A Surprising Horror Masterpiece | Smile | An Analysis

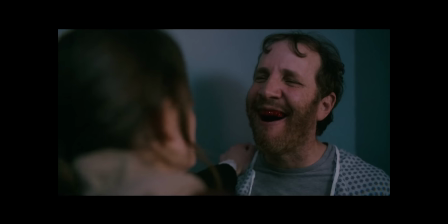(32:50)
The transition from reality to nightmare is so well done.
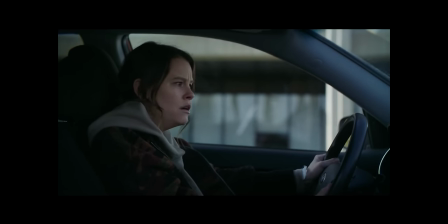(32:55)
This scene becomes scarier when you consider the fact that it's the entity that's making Rose see all this.
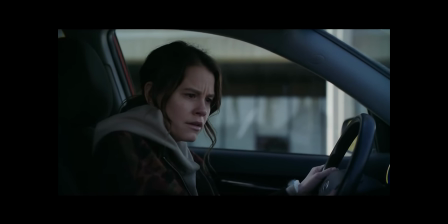(33:01)
It's like it's telling her that even if you try to pass this curse on to someone else, it's not going to work.
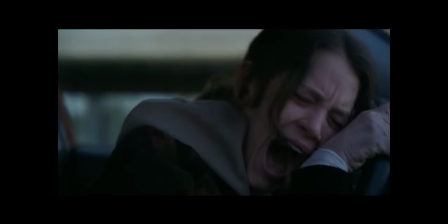(33:06)
You really have a feeling like she's stuck with this curse no matter what she does. Joel calls Rose and tells her that he saw an APB about her.
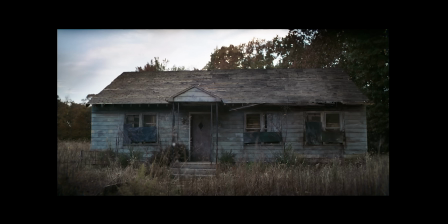(33:13)
Rose is going to hide in her old house, so she can't spread the entity to anyone. Joel tries calling her again, but she leaves her phone in the car.
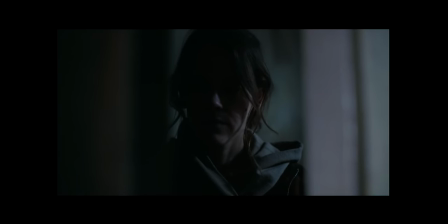(33:22)
Rose walks around the house and starts recounting old memories. There's one room she's hesitant to walk into. We can hear wailing coming from inside. We get a flashback of a young Rose with her mother, played by Dora Ross.
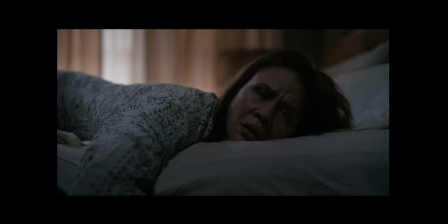(33:34)
She took too many pills and she's going to die soon. She tells Rose to call for help, but Rose runs away and lets her mother die.
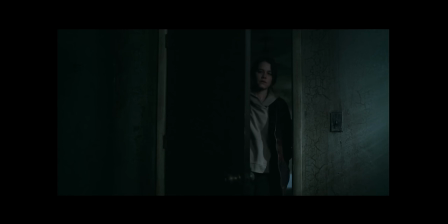(33:42)
Her mom didn't kill herself. Not intentionally, at least. She would have lived if Rose had gotten help. This is the guilt she's been carrying all these years. She closes all the blinds and blocks out all the doors.
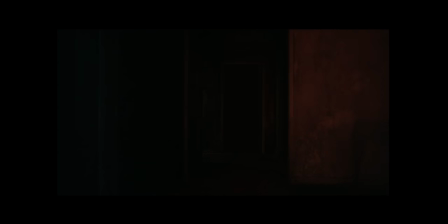(33:53)
She lights up a lamp and sits by herself. We hear a door open. Rose starts to walk around the house, and she hears her mother crying.
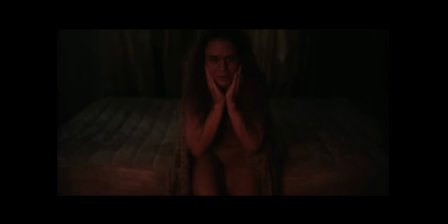(34:01)
She walks to the old bedroom and sees her mom sitting on the edge of her bed. Her mother gets up and says she's so sorry for being a bad mom.
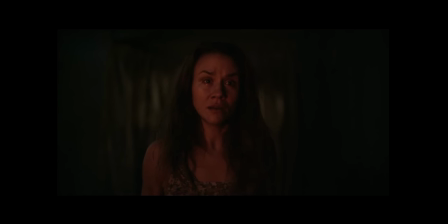(34:09)
Rose says that she's afraid of her mother, and that's why she didn't ask for help. She's carried that guilt with her all her life, but now she has to let it go. The mother grows a sinister smile and starts to go after her. She grows into this giant monstrosity.
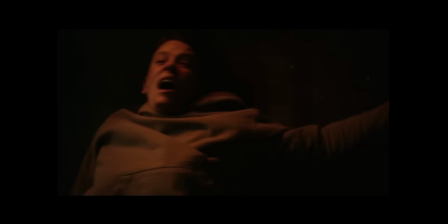(34:23)
The entity throws her across the room. Rose drops the lamp, and a fire starts.
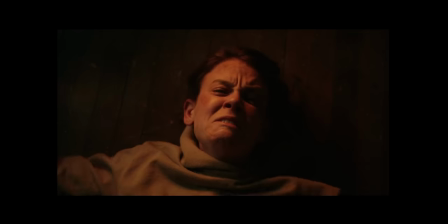(34:28)
She tries to fight back, but it's just too strong. She's able to break the monster's hand and sets it on fire.
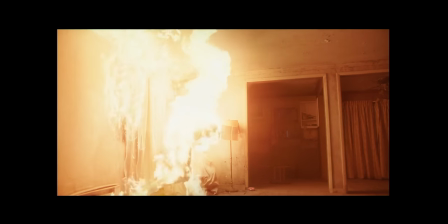(34:34)
Rose runs out as her old family home starts to burn down. She drives away and goes to Joel's.
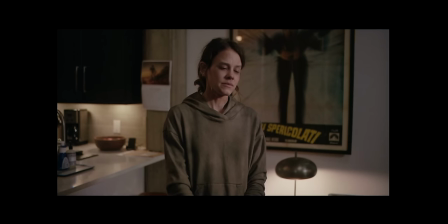(34:38)
She apologizes for bringing him into her mess. She asks if she can stay at his place.
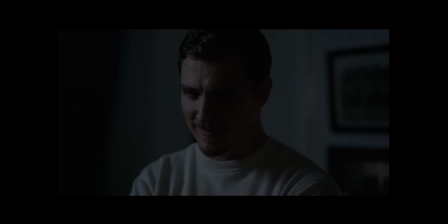(34:44)
Joel says yes. The lights go out, and Joel rolls a smile. I love how this scene is almost a direct callback to Laura hasn't slept.
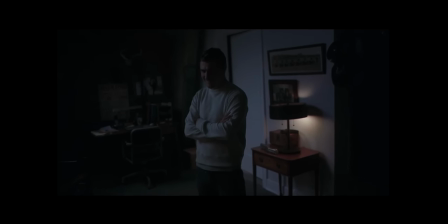(34:52)
This is still a nightmare. It's a fakeout. She wakes up outside of her old house.
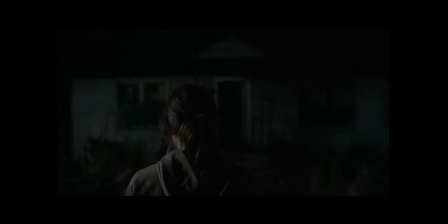(34:58)
It never burned down, and she never went to Joel. The real Joel comes to check on her.
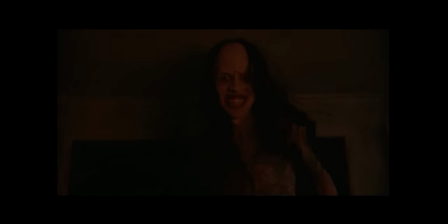(35:04)
She runs back inside, and the entity comes out. Joel can hear Rose screaming, and he starts kicking his way in.
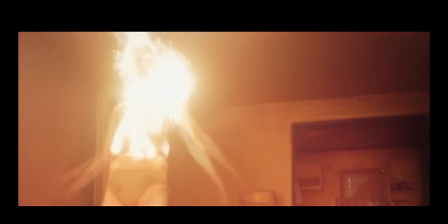(35:10)
Remember when I told you Smile likes pulling the rug right from under you? This is one of them.
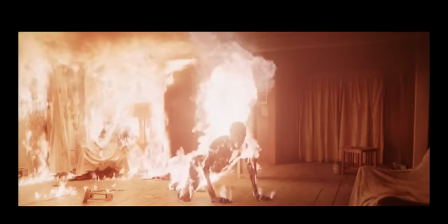(35:16)
I feel like this scene is a great example as well, when I was talking about how the film,
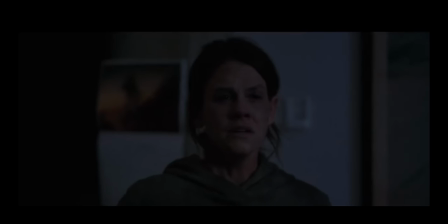(35:23)
the way it's paced, and the construction of the scenes is made in a way to where
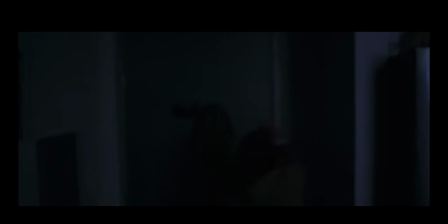(35:29)
you don't know if what you're seeing is real or not. So you can't trust what you're looking at, just like Rose can't trust what she's looking at either.
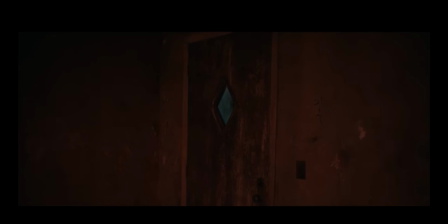(35:38)
It really puts you in her shoes and it's well done. The entity reveals its real face.
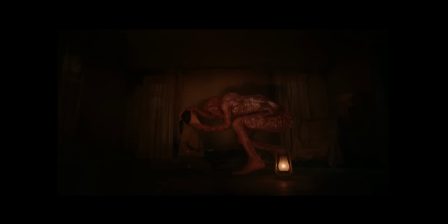(35:44)
It opens Rose's mouth and starts to crawl in. Believe it or not, this thing is 100% practical.
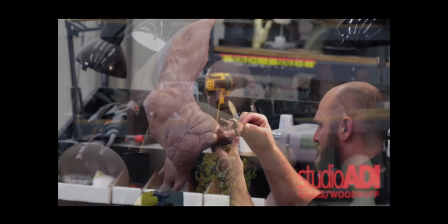(35:50)
Parker had the design for the monster early on.
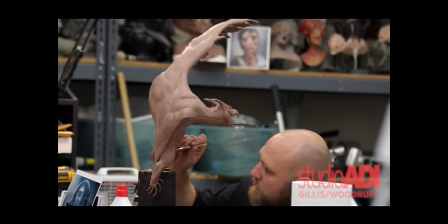(35:53)
Then he went to ADI and with the help of Alec Gillis and Tom Woodruff Jr., Finn was able to make his vision into reality.
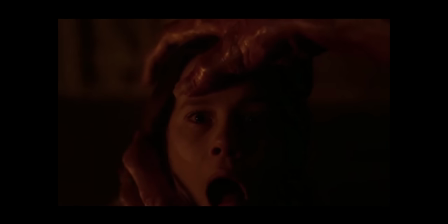(36:00)
This huge monster ended up being a whopping 9 feet tall.
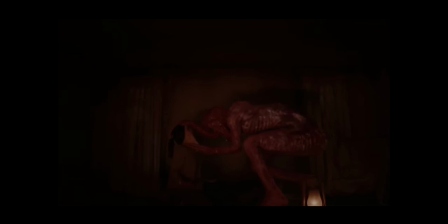(36:04)
The entity, the monster, whatever you want to call it, actually didn't have an official name, but it had a bunch of nicknames throughout shooting.
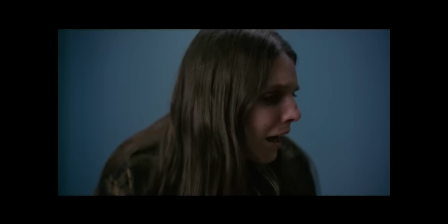(36:10)
What I love about this scene is how it makes another scene earlier in the film way scarier.
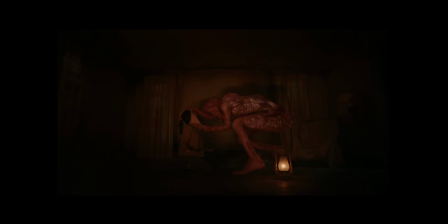(36:15)
Laura's freakout was horrifying when you first saw it, but now that you know this is what she was looking at, this scene becomes a thousand times more haunting. I'm a huge fan of the design of this monster as well. If you really look at the entity, it looks like a bunch of bodies that have been stuffed one on top of the other. And now that we know how the entity enters the body, that's not that far-fetched.
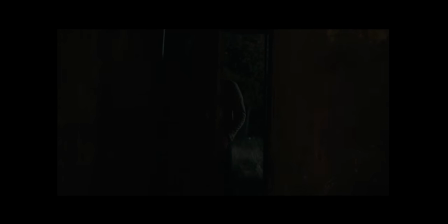(36:36)
Joel finally kicks his way in, but he's too late. Rose has covered herself in kerosene.
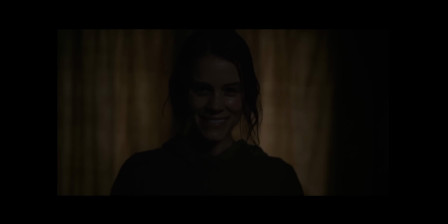(36:40)
She turns around with that smile on her face, and she sets herself on fire in front of Joel.
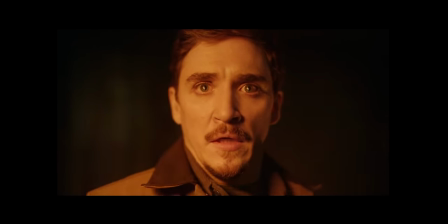(36:46)
The cycle continues. This is where the film ends. The song Lollipop by the Cordettes plays during the credits, referring to the way the monster enters your body. The ending of this movie is the whole reason why I wanted to make this video.